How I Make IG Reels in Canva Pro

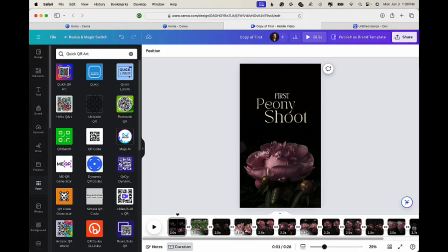(0:00)
Hey everyone, I want to show you how I make content for Instagram. I am a photo first photographer. I am not a videographer. I don't do video, but because of all the recent Instagram changes, I have switched over to just doing reels and occasional photos.
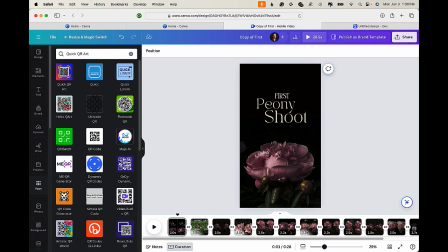(0:15)
And in order to do that, I've been using Canva Pro, which is really helpful, I think, in this arena. I also have Photoshop. I use, a lot of design tools, but this one's pretty easy and I wanted to show you how I do it. So the first thing I do is find a template to start with over on Canva.
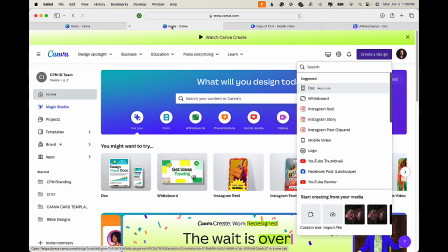(0:35)
And to do that, I usually go to their homepage, and I'm just going to flip over here and do create design and go to Instagram Reel.
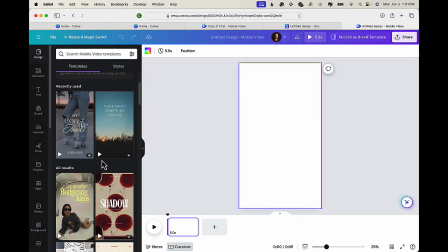(0:43)
Now, Instagram Reels, they give you some templates to use, and I usually stick with those to start, and then I modify them.
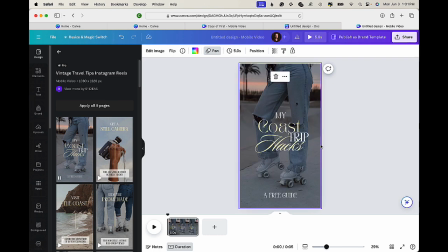(0:50)
For instance, this My Coast trip here is one that I've used several times, where I go in and I change the text to fit what I'm doing. Makes it a lot simpler. It also gives you kind of a guide as to what sort of animations you might want to use or transitions.
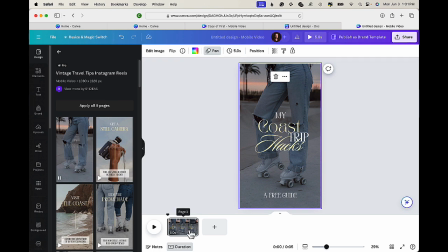(1:07)
It gives you those clues because they do that in the initial design. So I'm going to show you what I've been working on.
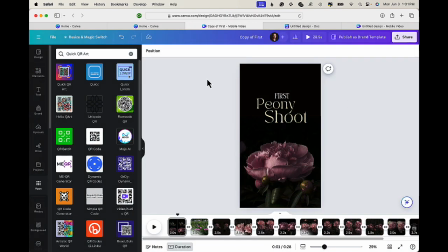(1:14)
So I went over to this one, which is that design that you just saw. I modified it for this. And what I do is start with the initial image, change the words out, and then change the image out.
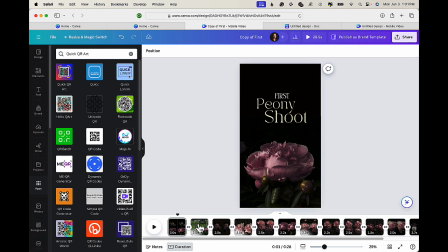(1:27)
And then I start to build my story. I want to deliver a short video that shows the final product, a little bit of behind the scenes, some EXIF data, and a call to action. All of those things help to make the little video make sense in my mind anyway. It's just something I'd want to see.
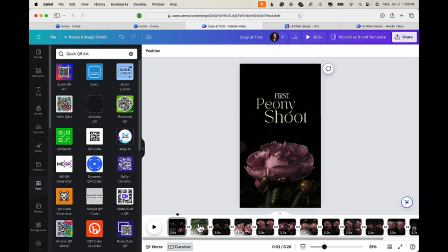(1:46)
And that's really where I'm coming from. I'm just trying to make content that gives insight into what I'm doing and hopefully invites people to come and join my botanical photography network, or reach out to me or whatever. It's a complete package. So I start with an image that brings people in,
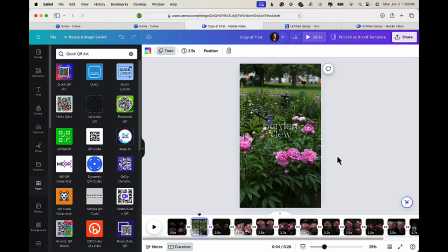(2:06)
and then I go to a behind the scenes look to show what I'm working with.
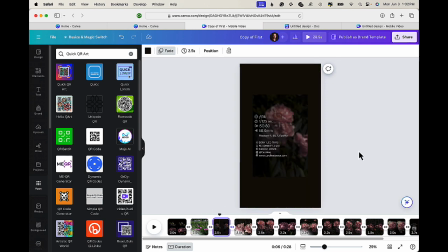(2:12)
And then I like to add EXIF data that explains the under the hood, whether I'm using a flash or strobe, my lens, the shutter speed, all of those things. And then I start to string together the final images. Now, I don't shoot in vertical.
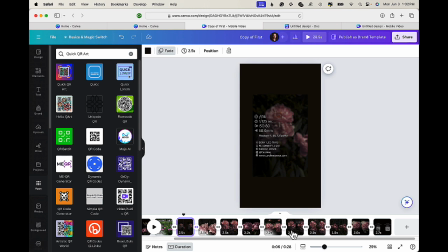(2:29)
I don't shoot in the aspect ratio of a reel because why?
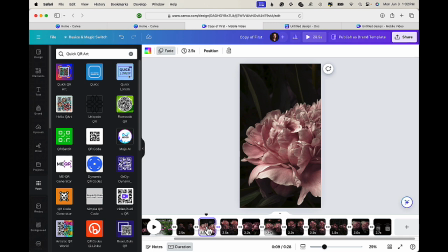(2:34)
It would be very awkward to do that. But what I do is I zoom in. So I take a segment of the image and place it on the shape of the reel, and that works the best for me.
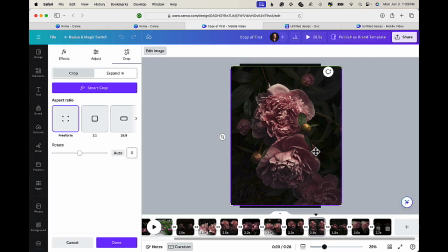(2:47)
Sometimes in this case, I inverted the picture. This is actually on its side to make it fit better.
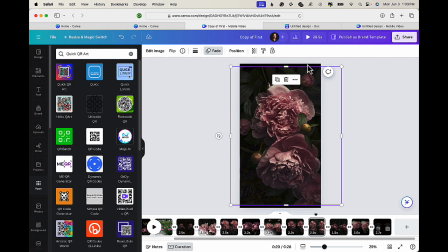(2:53)
I always change the background color to something that's dark. In my case, most of my backgrounds are dark, so that works out well. If I don't want to stretch something out completely to cover the frame, sometimes it works, sometimes it doesn't. And if I have to tuck it in, like in the case of the EXIF data, I just make, this is the size of the frame.
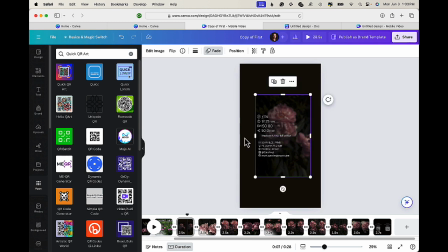(3:13)
But I want the EXIF data to all show where people can view it. And there's usually stuff over here and stuff down here and stuff up here on a reel. And I just want the information contained. So I put it in the middle and just change the background color. You can do that simply by clicking on it and going up here to the color palette and
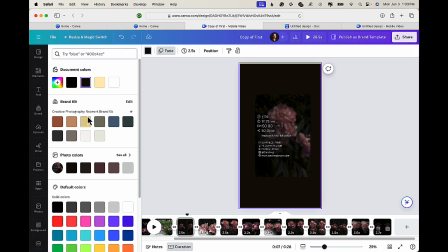(3:29)
choosing either from within your document or some standard colors that you have,
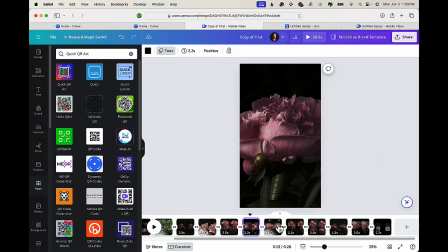(3:34)
saved there. So then I start to build out the individual frames, and I like to change the image duration to be the same. So in this case, about 2.5 seconds, and I use this little clock up here to change it.
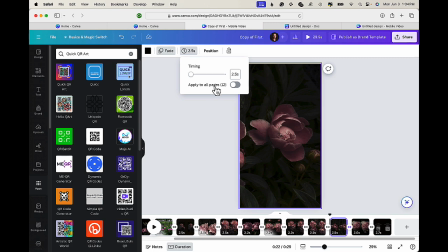(3:52)
You can apply it to all the pages if you want.
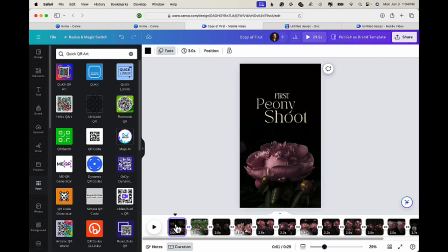(3:55)
I usually want anything where words are happening to be at least 3 seconds so people can have a bit of time to read, especially if you're using some kind of an animation.